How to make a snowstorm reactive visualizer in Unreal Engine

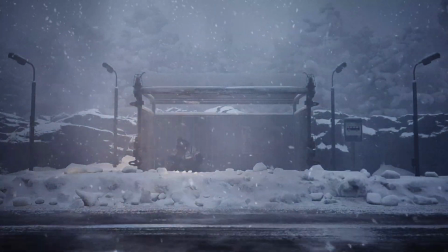(0:00)
So in my last video, I built a simple little reactive visualizer set in a snowstorm with the character endlessly waiting for a bus.
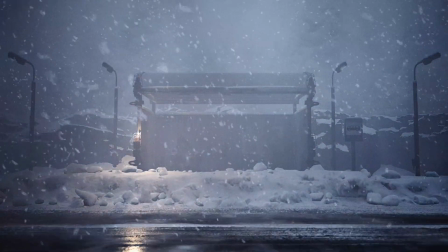(0:08)
And today, I'd like to talk about how I set that project up regarding the Unreal Engine side of things.
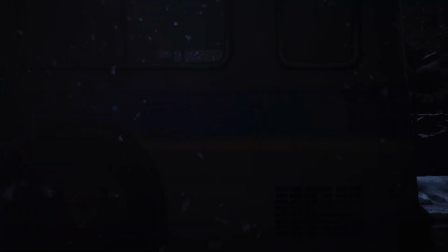(0:14)
To start with the assets used in the piece, I sourced those variables from a few different sources.
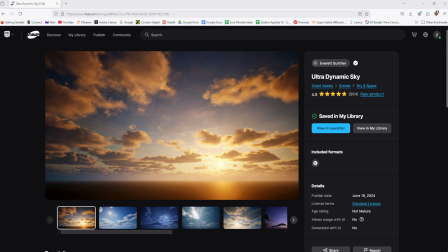(0:20)
Those being, ultra-dynamic sky for the lighting and weather effects, blowing landscape sands effect for the snow blowing on the ground,
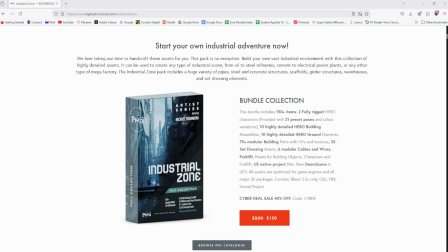(0:28)
the industrial kit by Big Medium Small for the character model and light poles,
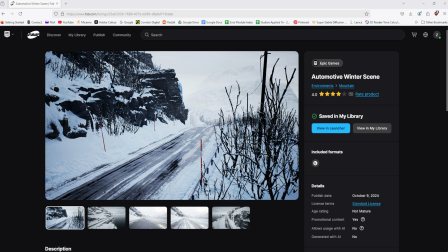(0:33)
the automotive winter scene is provided by Epic Games for the roads, rocks, and other environmental assets,
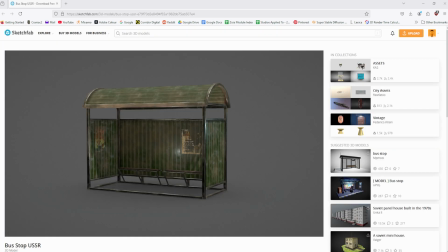(0:40)
the city sample vehicles for the bus, a bus stop and bus stop sign is found on Sketchfab,
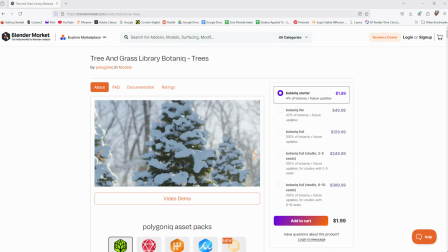(0:46)
and then finally, Botnik from the Blender Marketplace for the snow-covered trees in the background.
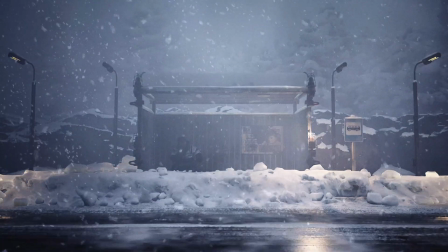(0:52)
With all of that acquired, I started by building out a 2km road that stretches across the landscape.
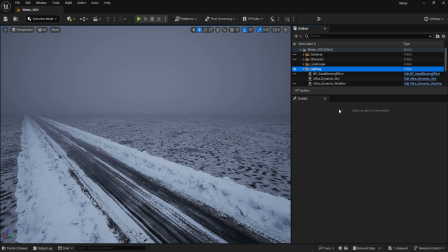(0:59)
This then gave me a solid place to start building off of, in regards to placing the trees and rocks that would sit in the background just behind and beside the bus stop.
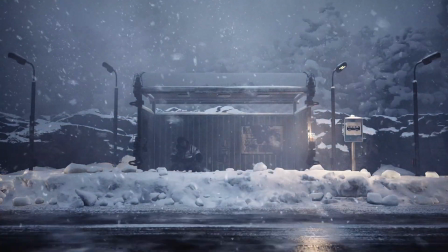(1:08)
I then wanted to dial in the lighting environmental effects,
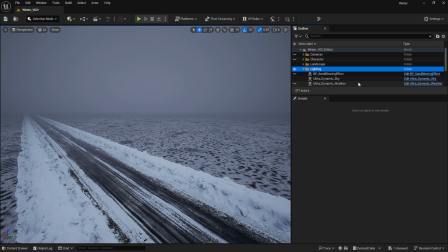(1:12)
so I imported the blueprints from Ultradynamic Sky and the blowing landscape sands effect so I could get things up and on its feet as quickly as possible.
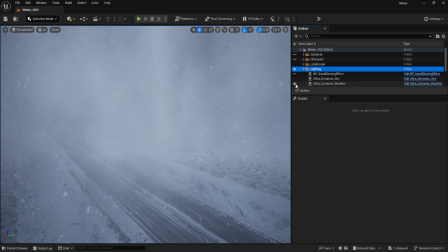(1:21)
Using the weather blueprints, I selected the snow preset and began tweaking the settings from there.
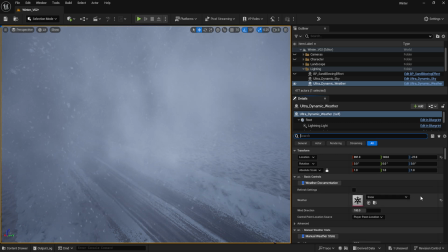(1:28)
In the post-process wind fog section, I set the intensity from fog and intensity from snow to double
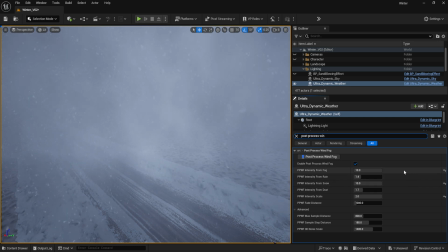(1:36)
their standard max value at 10 and intensity scale to 2. This is what helps recreate that hazy fury as seen in hectic snowstorms.
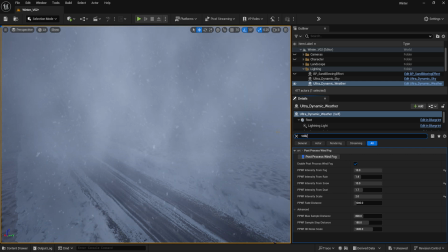(1:45)
To help further assist in this, I also set the Volumetric Fog Particle settings to their max values in
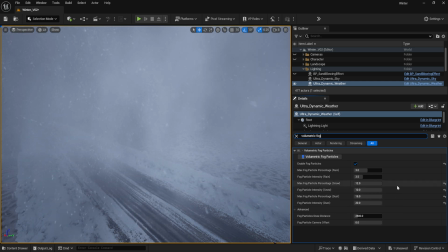(1:52)
the Snow and Dust categories and attempt to further emphasize these variables. With the Lighting and Weather Effects setup,
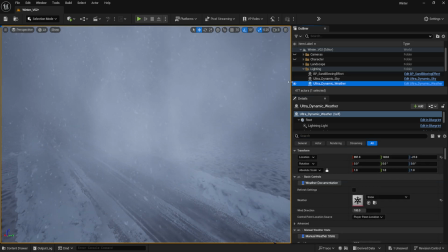(1:59)
I then added the Blowing Landscape Sands Effect Blueprint to give an additional layer of snow blowing across the road.
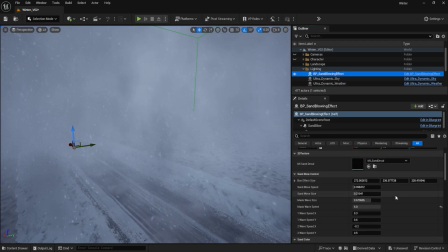(2:06)
I changed the color to white and increased the speed of the blowing effect to
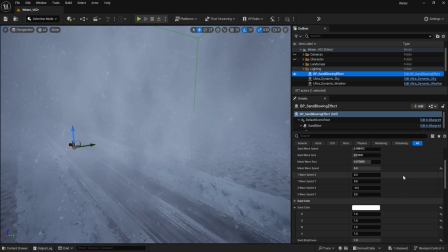(2:11)
help simulate the snow whipping across the surface of the road in a more chaotic fashion.
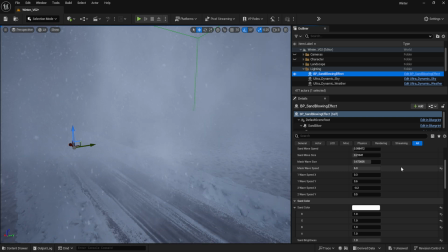(2:17)
In order to avoid any strange artifacts as a result of this decal blueprint,
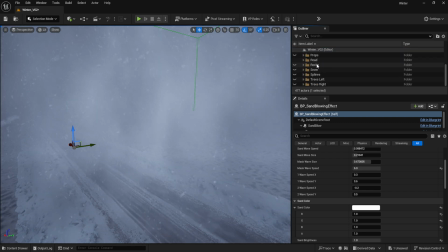(2:22)
it's important to highlight every object that you don't wish to have blowing snow on and choose Remove Decals,
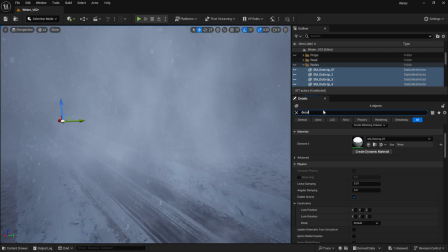(2:28)
as this blueprint works with decals as opposed to volumetrics.
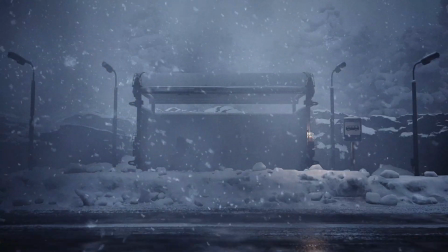(2:33)
From here, I began placing props around the environment, such as the bus stop, side rock outcrop, and background trees.
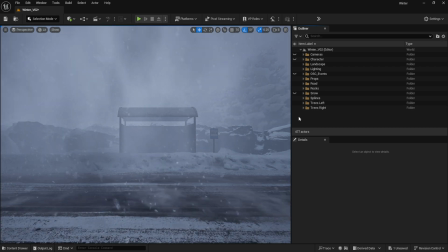(2:40)
Because I knew I wanted the camera to be facing the bus stop head-on, I attempted to set things up to have as much Z-depth as possible,
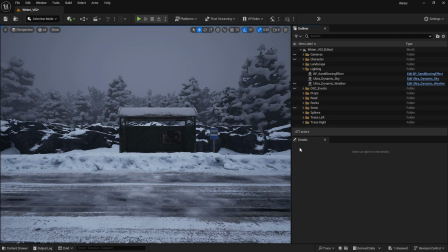(2:48)
despite the fact that the volumetric snowstorm would cover more or less all of it. It's also worth noting that with Ultra Dynamic Sky,
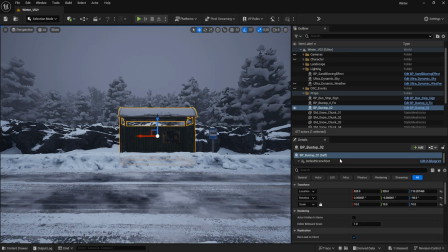(2:56)
you can go into the Material tab of any object that doesn't have snow on it already, and add the Surface Weather Effects node that comes with the blueprint,
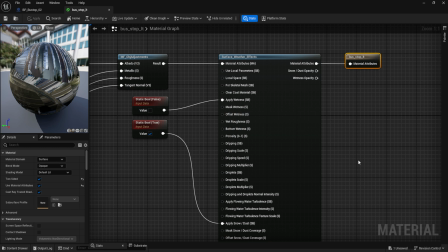(3:05)
along with the corresponding static bool objects to enable the settings. That way, you can have an extra layer of snow or wetness to cover your props. Since I was aiming to add snow to the bus stop, for instance, I selected True on the Apply Snow option,
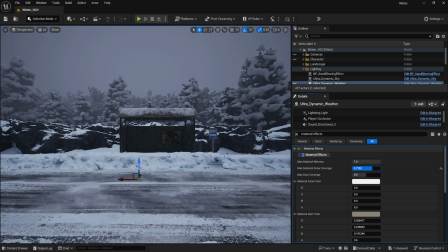(3:21)
increase the value to 1 in the Ultra Dynamics Weather Blueprint under the Material Effects tab.
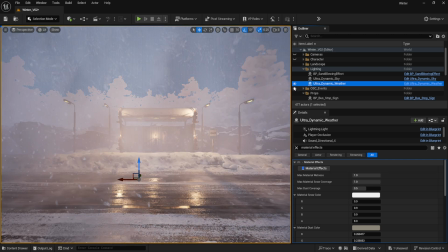(3:27)
With all of the props set up, I then added the lights as supplied by the industrial kit by big medium small.
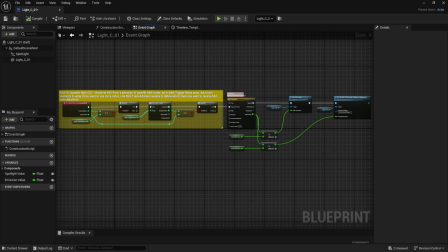(3:34)
I set up a blueprint so each light could be triggered by the midi notes as my Ableton session played out.
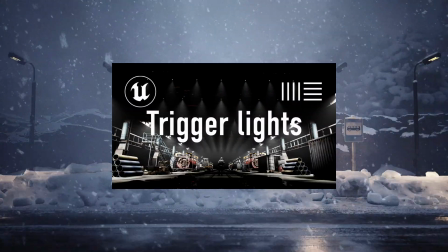(3:40)
You can find a more thorough breakdown of this process in a previous video of mine, a link to that video will be in the description below.
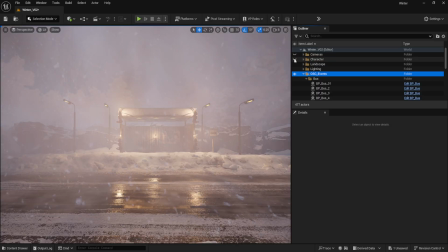(3:47)
With the lights set up, that only left adding the character and bus to the scene. When it came to the bus, I set up a blueprint system so that the bus would travel across the x-axis every time a MIDI note was received.
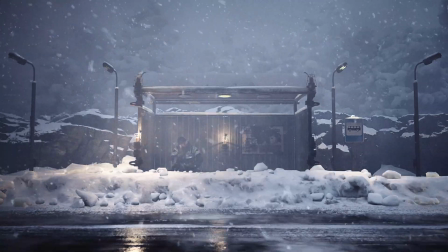(4:01)
In this particular instance, I had a new bus drive by every time the 4-bar chord progression loop would finish.